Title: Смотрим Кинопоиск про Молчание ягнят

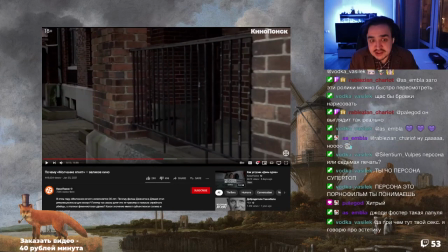[12:00]
она прям топ Может быть, одна из самых симпатичных актрис Которая мне нравится Я вот так подумал Ягнят стал
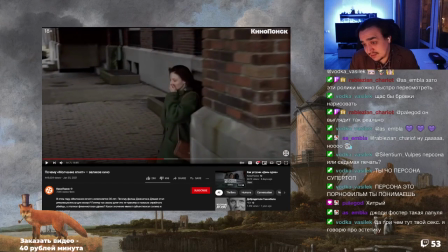[12:08]
классикой триллера Ну какая статика может быть в сексе Тем более в порнофильме Создателям важнее поисков маньяка другая,
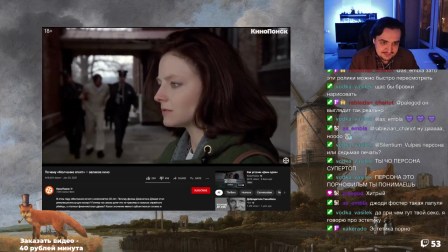[12:14]
казалось бы, второстепенная линия Личная драма Кларисы Старлинг Мы узнаем ее предысторию из флешбеков Которые появляются в фильме
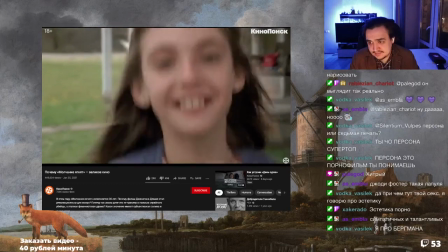[12:23]
незаметно Вплетаясь в ткань сюжета Как внезапно нахлынувшие воспоминания Вот, например, бесшовный монтажный переход От взрослой героини к ее прошлому
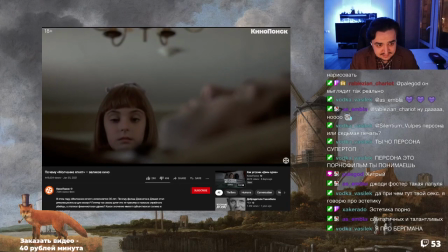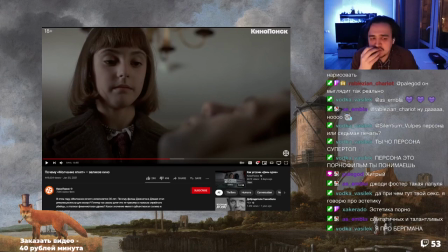[12:39]
Блин, конечно, я очень плохо помню получается «Молчание и ягнят». Тут реально очень много таких хороших решений и монтажных, и повествовательных. С удовольствием бы пересмотрел как-нибудь его. ...вращение в реальность через звук открывающейся двери.
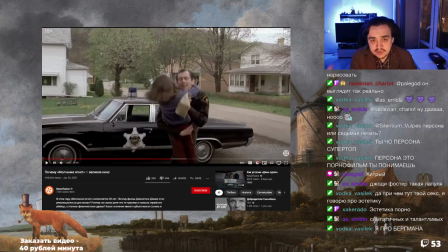[12:58]
Внутренний конфликт Кларисы, как во многом... Ну, стандартный вот этот кат с нахлёстом.
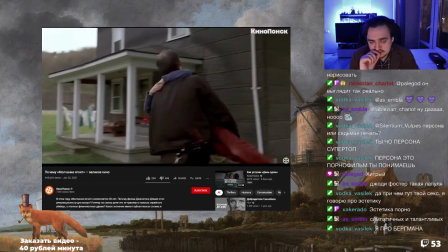[13:03]
...традиционных мужских сюжетах строится на ранней утрате отца. В истории главной героини есть две отцовские фигуры.
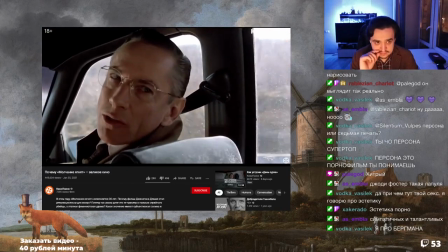[13:11]
Джек Крофорд, чьего одобрение она желает.
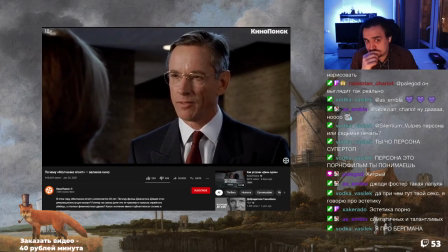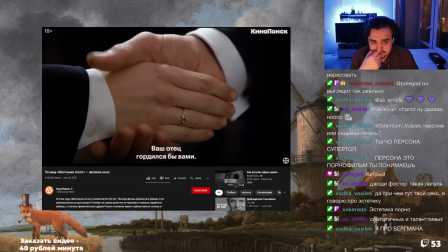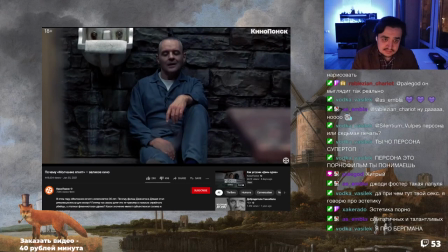[13:26]
И Ганнибал Лектор. Именно встреча с харизматичным психиатром и становится сердцем фильма.
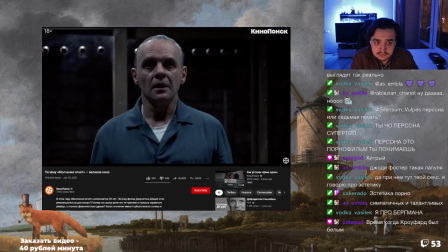[13:33]
Благодаря им поиски маньяка превращаются в полноценный сеанс психотерапии, а триллера серийного убийцы в разговорную психологическую драму.
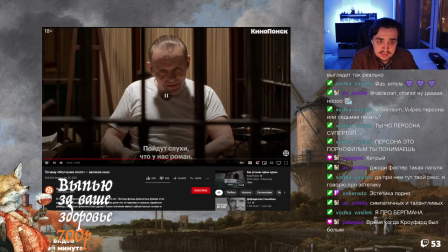[13:46] Люди будут сказать, что мы в любви.
Ну, кстати, интересная в целом конструкция, что в данном случае Гневолектор он не является негативным персонажем и это, конечно, интересно, что злодей кто-то другой, но при этом он
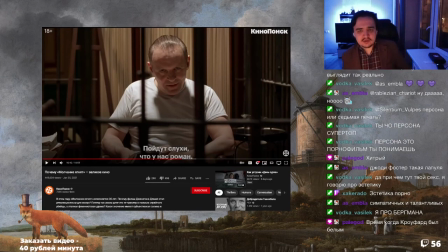[14:05]
коммуницирует в большей степени и тоже является некоторой антитезой главной героини, но при этом героиня в итоге все-таки в этой антитезе растворяется.
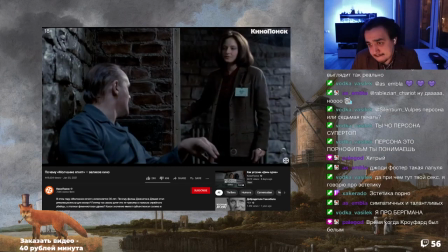[14:13]
Четыре сцены длятся в сумме немногим дольше 20 минут и становится главным аттракционом «Молчание ягнят». И мы ждем этих сцен, да, что самое главное. И намного интереснее, что в данном кадре как будто мы в клетке, а не он.
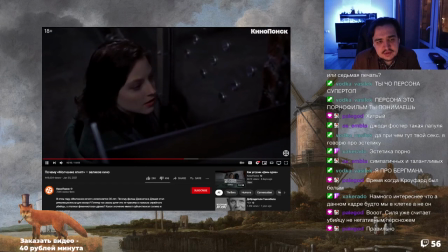[14:26]
Ну, тоже верно. Каждое свидание Кларисы и Ганнибала, по сути, короткометражный фильм с полноценной трехактной структурой.
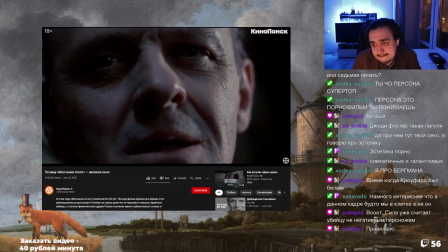[14:33]
Чтобы передать напряжение и драматургию разговоров, режиссер Джонатан Дэмми и оператор Таг Фудзимота используют множество визуальных приемов.
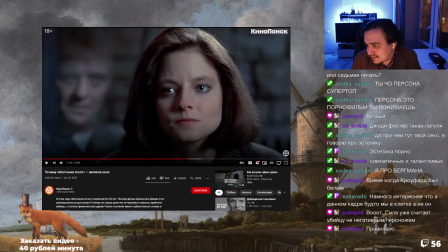[14:44]
Почему-то с детства эта фраза Квит-про-кво запомнилась услуга за услугу
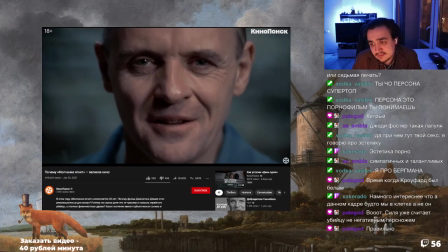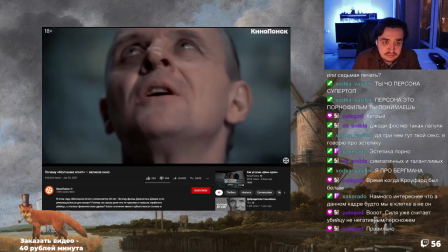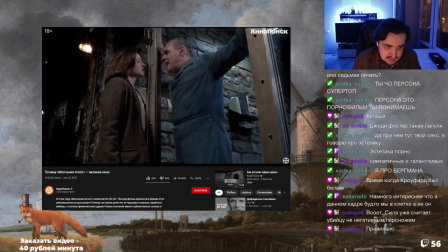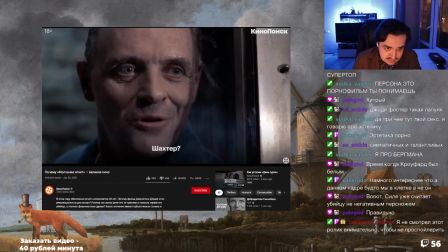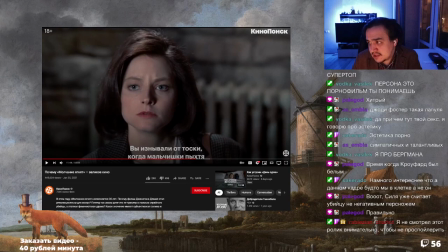[15:29]
Ну, кстати, наверное, психологически и по актерской игре, и по решению, это одна из самых вообще мощных сцен. именно взаимодействия персонажей, какой-то химии между персонажами в кинематографе. Как мне кажется, что вы думаете?
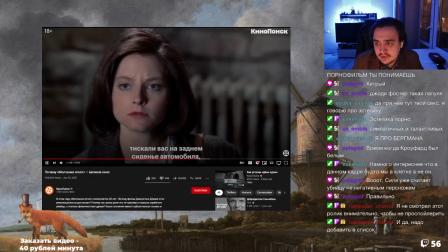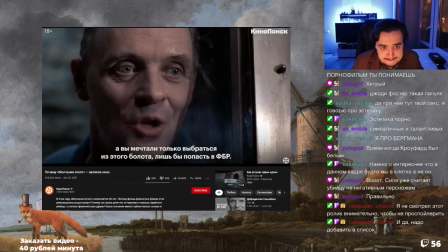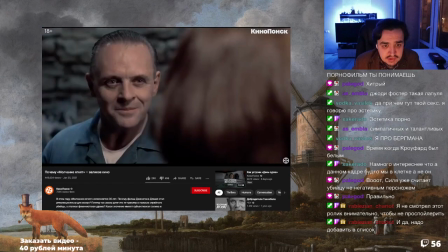[15:53]
Все сцены визуально устроены так, что зрителю кажется, будто преград между лекторами Кларисы нет.
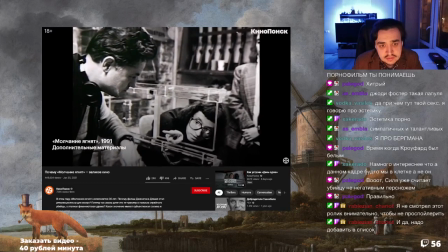[16:00]
Во многом выбор стекла обусловлен чисто техническими проблемами. Через решетку было просто неудобно снимать.
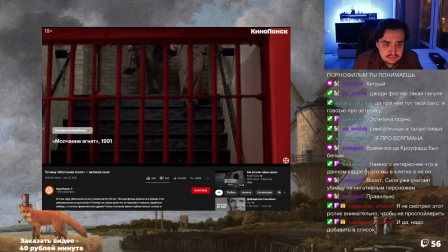[16:25]
Первое появление Ганнибала обставлено как постепенное сошествие в ад со множеством дверей и препятствий.
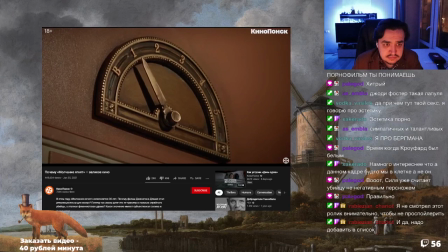[16:31]
А для последней встречи Клариссе, наоборот, нужно подняться к собеседнику.
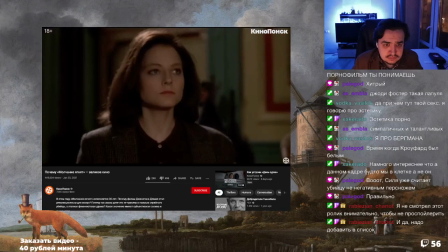[16:36]
Давайте посмотрим, как устроен финальный разговор между главными героями.
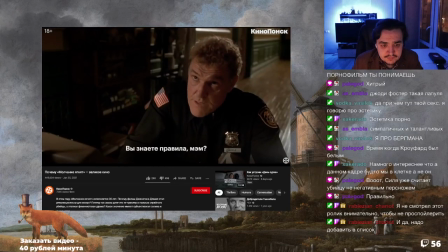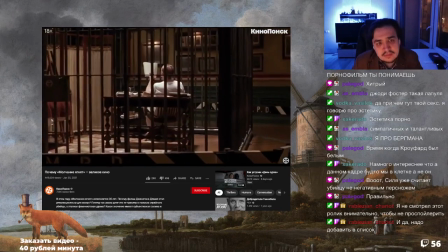[16:45]
Перед этой сценой Клариса обманула лектора, чтобы добыть важную информацию.
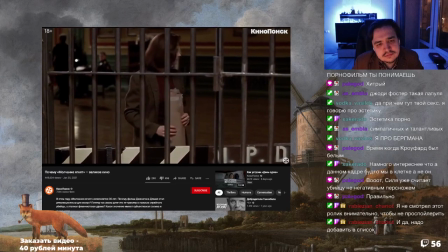[16:50]
И здесь впервые возникают решетки, которые визуально отделяют героев друг от друга. Ганнибал играет с героиней...
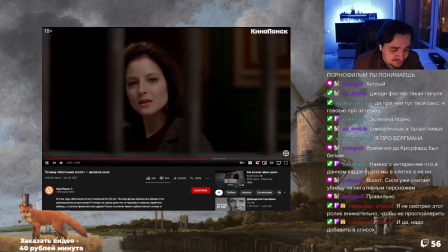[16:57]
Их сердечки не могут встретиться. Джоди Фостер, загадывая ей загадки, поэтому в поисках ответа она ходит вокруг клетки.
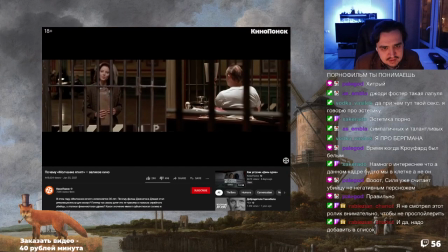[17:04]
По мере того, как героиня решает поделиться важной информацией о себе и, по сути, раскрывает свою мотивацию,
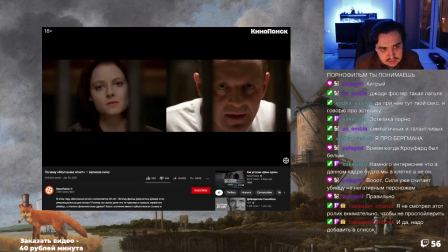[17:11]
общие планы постепенно меняются на все более крупные, сближая героев.
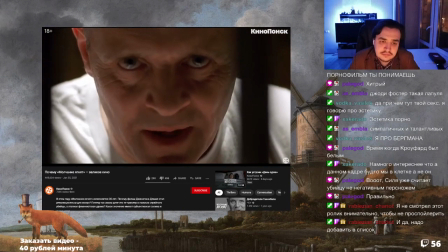[17:15]
А в кульминационном моменте камера сначала медленно наезжает на лицо Ганнибала Лектора, визуально убирая решетки.
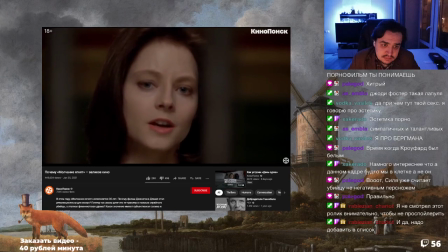[17:22]
Затем происходит похожий наезд на крупный план Джоди Фостер, и между героями вновь не остается преград.
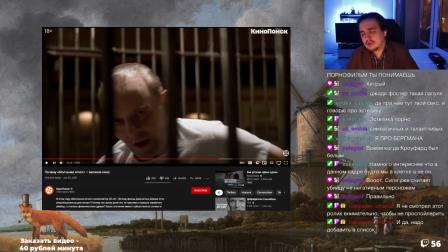[17:28]
Сцена оказывается ключевой Кстати, не знаю, это, наверное, и физический наезд еще, и трансфокация Мне кажется, только тогда будет вот этот эффект, как будто бы они разъезжаются Хотя, нет, можно в принципе сфички подъезжать, и тогда,
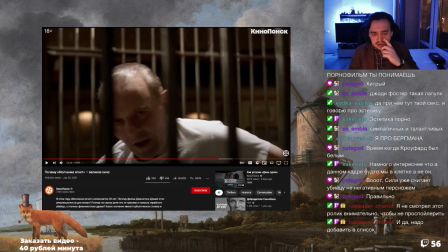[17:42]
да, по искажению линз тоже может это происходить В сюжетной арке и психологическом пути Кларисы Старлинг,
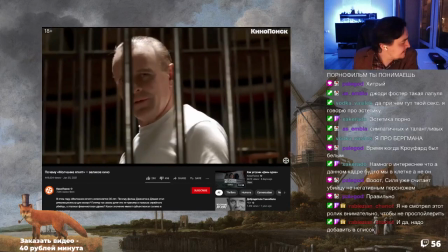[17:48]
которая признается, что ей движет чувство вины Что вы видели?
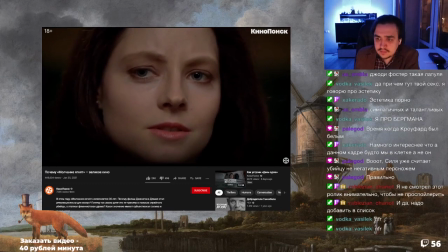[17:54] Ламп Мы выжили
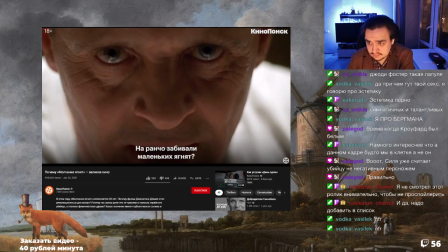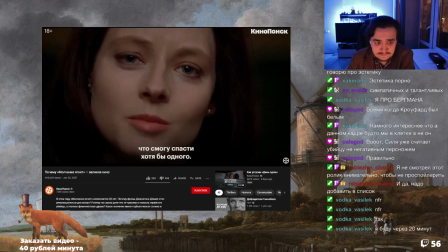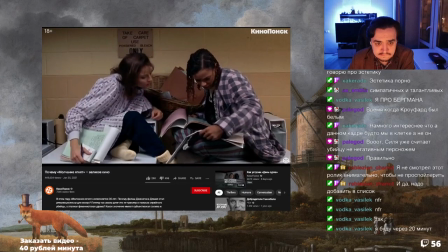[18:14]
Одновременно этот эпизод решающий в детективном расследовании. Ведь чуть позже героини находят ключевую подсказку Ганнибала.
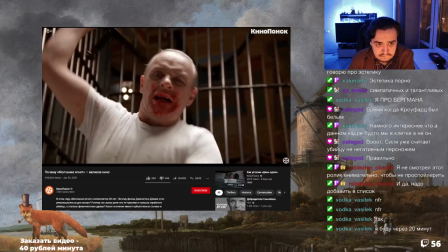[18:22]
Разговор предваряет фактически единственную полноценную экшн-сцену в фильме. И после нее лектор бежит из тюрьмы.
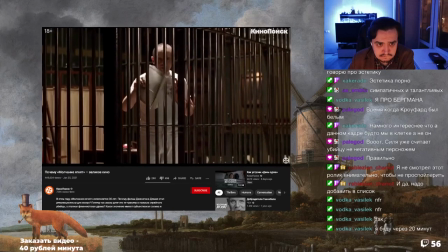[18:29]
Это момент наивысшей близости героев, поворотный пункт в действии и первый и последний раз, когда герои касаются друг друга.
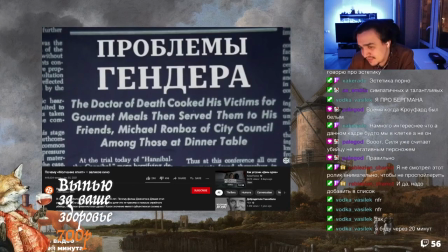[18:41]
Ооо, такой максимальный интимный момент.
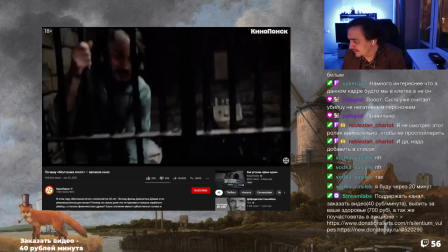[18:49]
Своим вниманием к повседневному злу и психическим девиациям
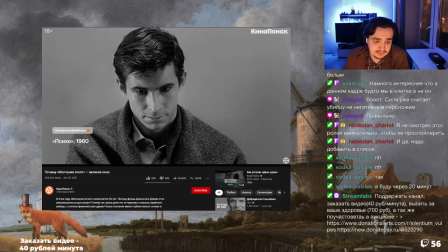[18:53]
молчание и гнят напоминает другой культовый хоррор — психа, в котором, кстати, тоже был знаменитый взгляд в камеру. Ну да, похожие ракурсы И именно так же лицо расположено Когда оно чуть опущено Получается, и он с подлобья смотрит в камеру
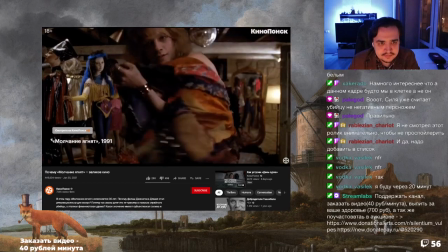[19:09]
Достоинство обоих фильмов в том, что им удалось поднять Нетрадиционные для мейнстримного кино Проблемы гендера и идентичности
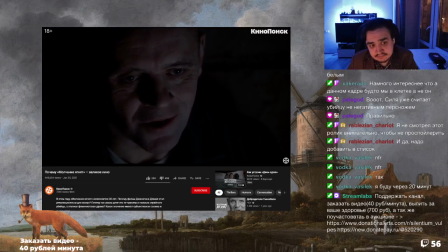[19:19]
В «Молчании ягнят» можно встретить Несколько моделей гендера или режимов тела «Каннибал Лектор» представляется бесполым существом А его гендерной идентичности неизвестно ничего
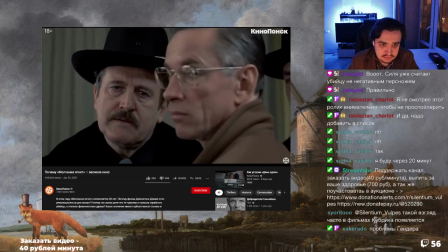[19:30]
Агент Кроффорд вместе с прочими полицейскими выведен как образ традиционной мускулиности.
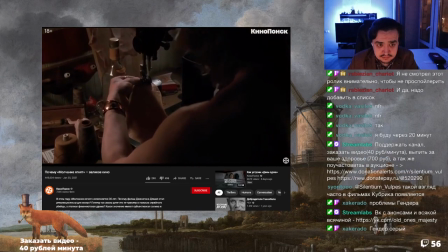[19:37]
Буффало Билл то ли трансгендер, то ли нет. Шьет себе костюм из кожи жертв, чтобы превратиться из мужчины в женщину. Ну, как бабочка, там еще образ бабочки. Такой взгляд часто в фильмах Кубрика появляется. Да, и действительно, в том числе и Кубрика.
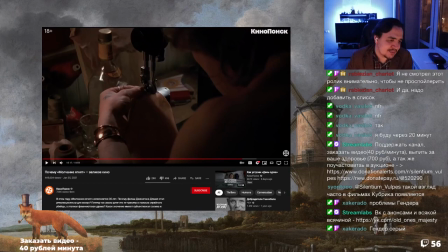[19:50]
И наверняка какой-то тоже отсылка присутствует к Хичкоку в Заводном апельсине, где это наиболее выражено.
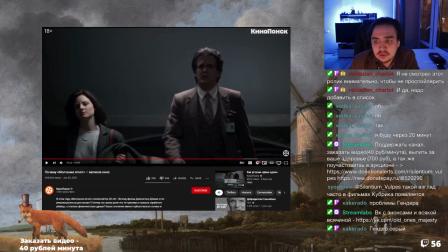[20:02]
Ну и понятно, что герой из «Водом апельсина» тоже в чем-то маньяк.
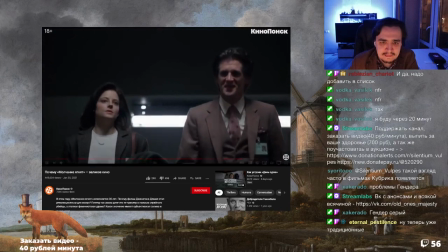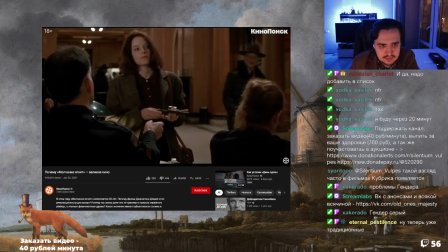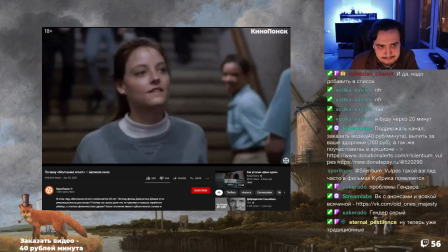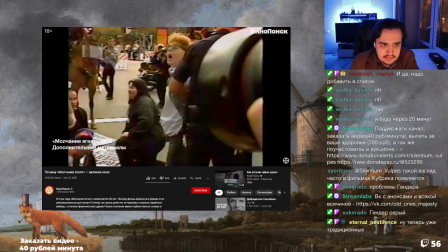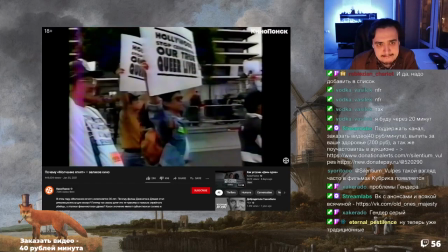[20:29]
изображением гомосексуала и трансгендера в кино.